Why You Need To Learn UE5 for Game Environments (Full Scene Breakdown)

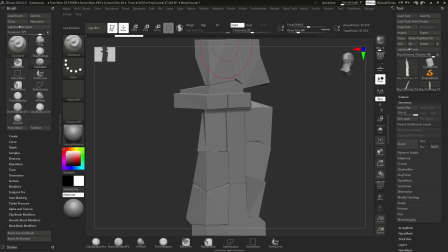Once I finished the base, I imported a mesh in ZBrush, where I used Dynamesh to subdivide it.
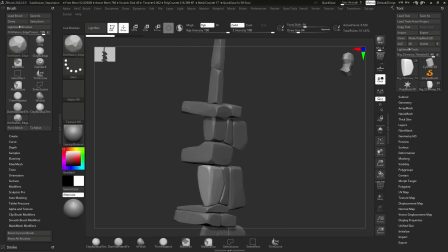I continued by smoothing the edges and making some bevels, then I polished everything with the clay polish function for a more finished look.
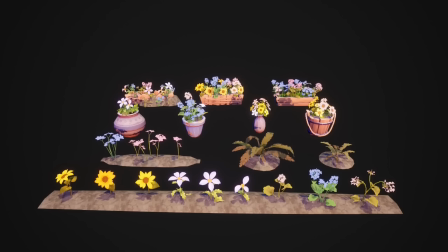All the modules of the plants have been sculpted in ZBrush, focusing on studying the diversity of the plant's life present in the scene.
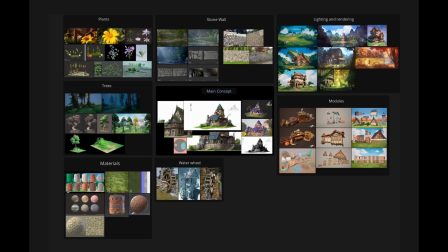After looking up some references, I started making some blockouts, to have an idea of what should be unique and what will be reused.
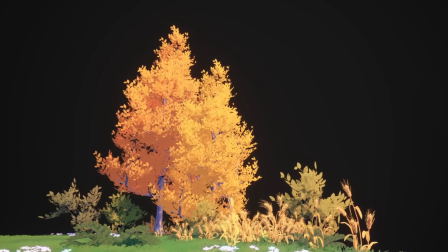I ended up sculpting only one or two petals and leaves per plant, but this was still pretty flexible. Using these parts, I made a few variations per plant, keeping in mind a few stages from the plant's life cycle.
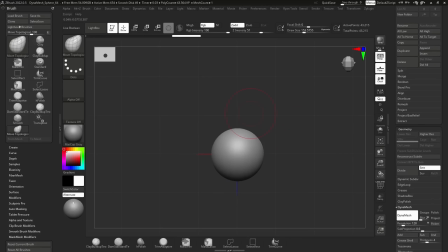From driving a healthy to more sad and close to wilting ones, I started the sculpting process with a sphere, shaping it until I was happy with the result.
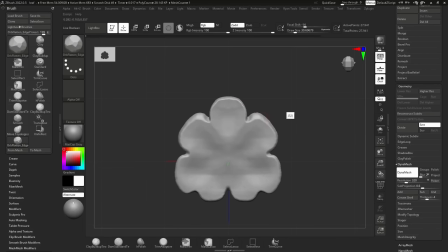I used Dynamesh to move faster, because at this step the topology was not that important. Using the same method, I shaped the leaves and stem.
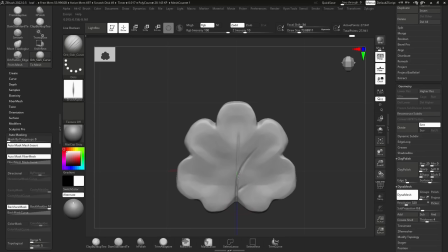For the finer details, I used Dior brushes and applied the clay polish function again at the end.
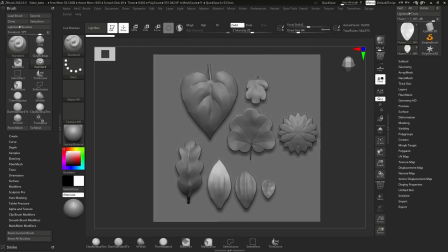Finally, I arranged the plant parts to bake them on a flat plain. I used petri to put together trees and ferns.
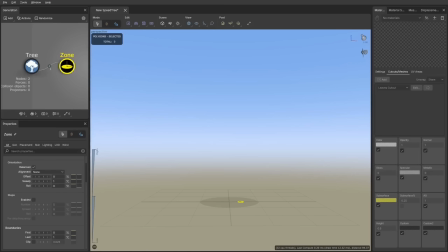It is a really nice tool and it was easy to work with. I started by creating a trunk and adjusting the scale and thickness to match my vision.
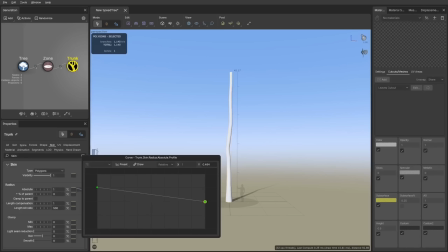I also increased the thickness of the tip from the skin venue to make it look more uniform and natural.
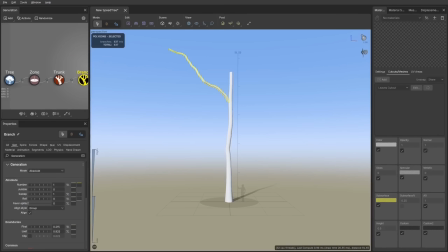I've added the first branch layer and increased their number. This layer is responsible for the overall tree structure. I wanted the tree to have a more cone-like silhouette, so I oriented the start angle upwards and decreased the gravity.
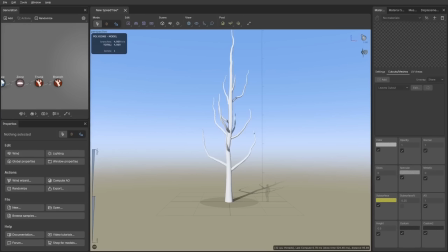The extent parent type was set to any, to have a continuous shape of the trunk. At this point, I copy-pasted a branch layer to create smaller branches. I adjusted the skill and thickness, and I also changed the start angle, so the branches can look more grouped together and with their orientation following their parent.
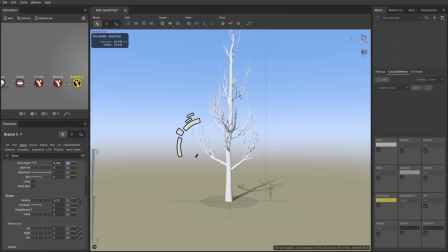In the Boundary settings, I decreased the first value so the small branches can start from near the trunk. For the third layer of branches, I duplicated the second one. This time, I increased the start angle so the leaves look spread out all over the place, making the tree seem puffier and more even.
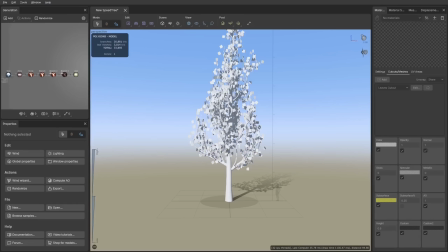But I will hide this layer and never see it again, only using it as support for the leaves. At this point, I imported the textures for the trunk and leaves.
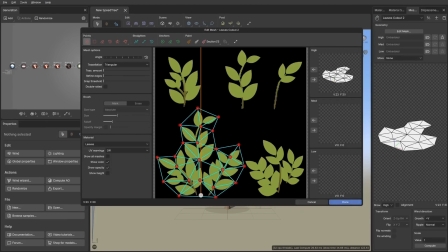Once everything was ready, I created the leaf cutout and made the material to side it. I tweaked the scale orientation, curling, twisting and folding settings until I liked the results.
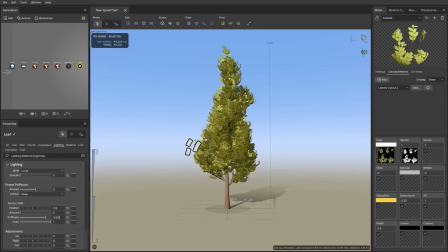To make the canopy look less noisy, I kept the leaves in clumps and oriented their normals to point away from the tree. This way, the shading looks uniform and kills some of the details in the shadows. I also adjusted the puffiness and unify sliders.
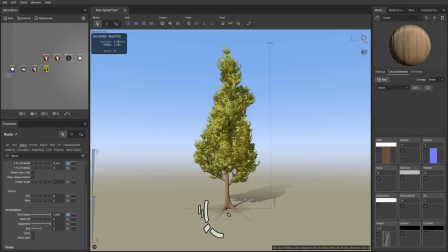I always like to add some rules from the details tab. I think that increases the immersiveness by a lot and also helps with guiding the eye from the grass layer. After finishing the first one, I made four other trees. The randomize button helped me a lot with the tree's shape variation.
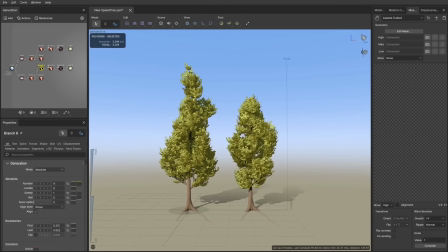Starting from fully developed trees, I duplicated and randomized the settings, scaled them down and made some saplings.
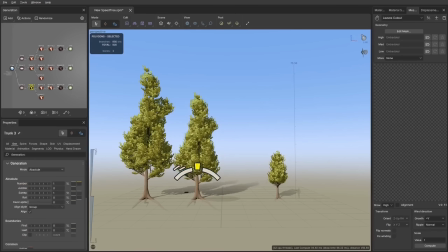This way, I could have a sort of gradient in scale, without having abrupt changes in the visuals. This kind of gradient in scale is present for all the other kinds of vegetation in the scene.
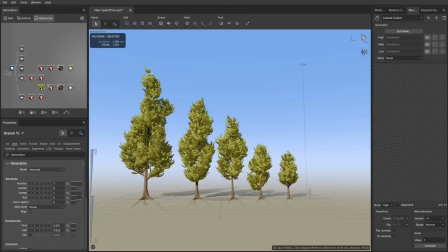Jumping from shoregrass to tall trees might be cool in some environments, but I wanted to make it look a bit more messy and untouched by humans.
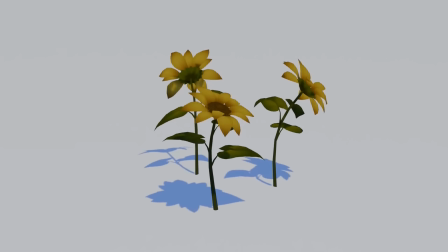The plant modules were mainly assembled in Blender.
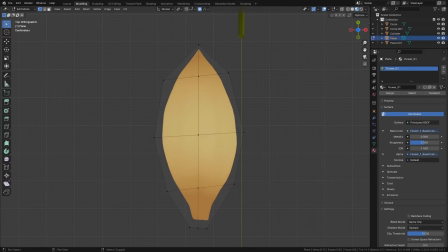I started by cutting the plane with the texture on, separating the modules, cleaning the topology, and then I continued with the actual assembling process.
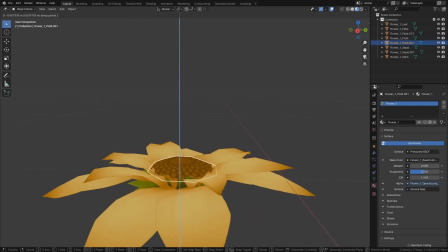I like to begin with the flower heads, make them separate objects from the rest of the plant, and move them on the stem until I'm happy with the general aspect.
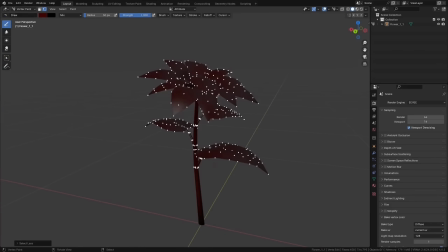After the models were ready, and before importing them into Unreal, A Vertix painted with red, a gradient of what I wanted to be affected by the wind.
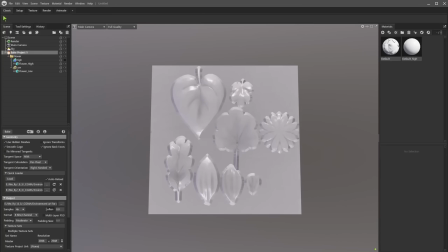The baking process was done in Marmoset's tool bag. For the vegetation the baked maps I needed were mainly the ambient occlusion, opacity and normals.
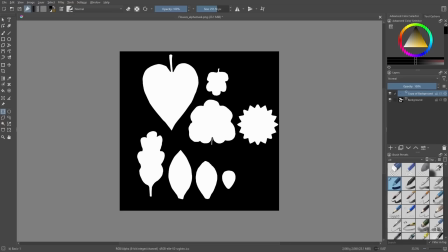I also manually created a mask map for the petals and parts I intended to change color.
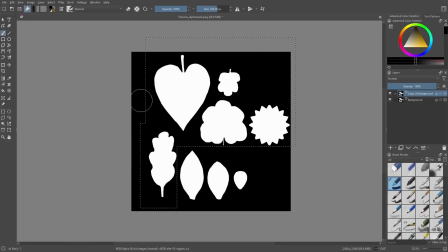I made this by duplicating the opacity mask and covering with black what I didn't want to be affected.